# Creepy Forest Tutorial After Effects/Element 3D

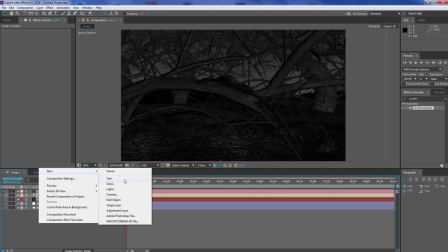And then I'll go new light, and I'm going to create an ambient light.
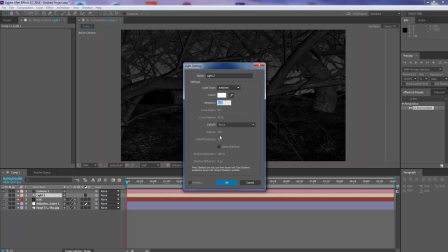Put that to about 50. No, put it to about 40 actually.
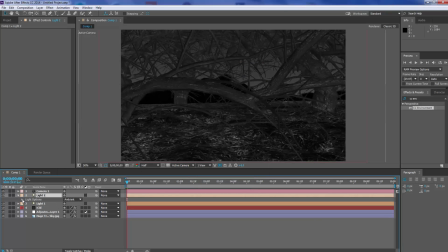Click OK. And then I'm just going to open up my light options and then just reduce it just a bit, like so, to give it that sort of evil sort of look. Then I'm going to open up this one, and I'm just going to play around with my position, my light position.
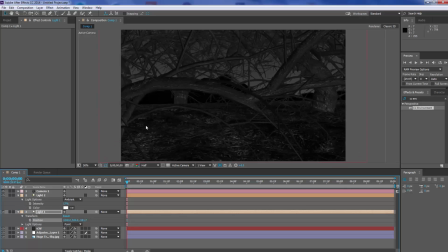About there, and as you can see, it's given a nice around preview. This it's given a sort of creepy, and it's also brought up the look of the wood as well, and the bark as well, which is quite nice.
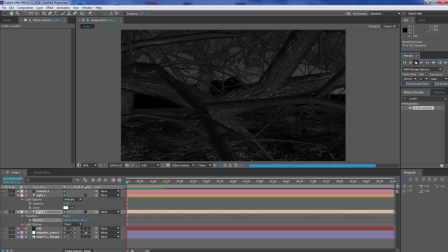You can add a glow to your background if you want, so you can create a nice sort of light and effect in the background as well.
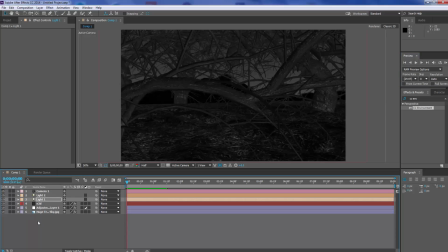But like I say, it's purely based on taste. It's how you sort of wanna, set up your scene. Let's go and create. We can go to our adjustment layer, and we can go to effects.
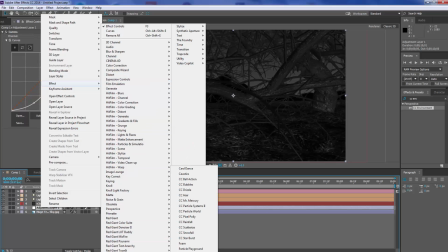We can go to simulation. We can even create a rainfall.
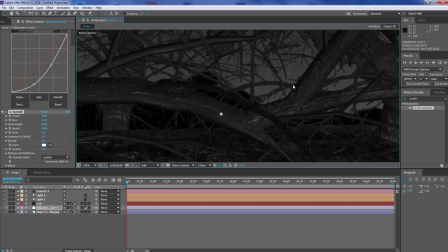So if you look in the background there, we've got some rain. You can add some rain to your adjustment.
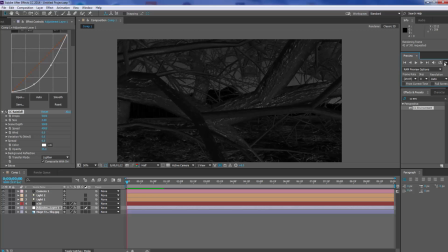And let's just round preview this. We've got some rain as well. But what you need to do is add the rain. Because the rain's in the back, also add the rain to your element 3D layer as well.
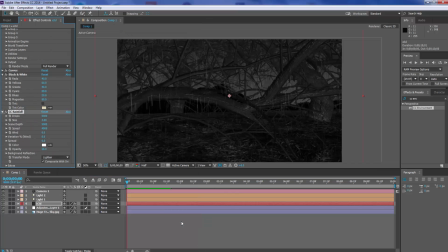So if we go to effects, simulation, CC rainfall, as you can see, it's brought the rain at the front. So if we run preview this, what I'll do is slow the rain down as well. I'll make size a little bit smaller, not smaller.
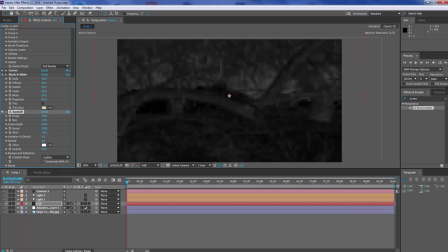Speed, bring it up, wind, bring it up a bit of wind. Let's run preview that. Yeah, don't look too bad. So the it's limitless what you can do with this sort of scenario, or with this sort of scene within After Effects.
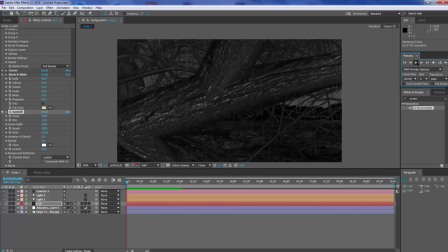So I hope this has been interesting, and that this has helped you guys out. Thanks for listening, guys, and I'll see you guys in the next tutorial. Cheers, guys.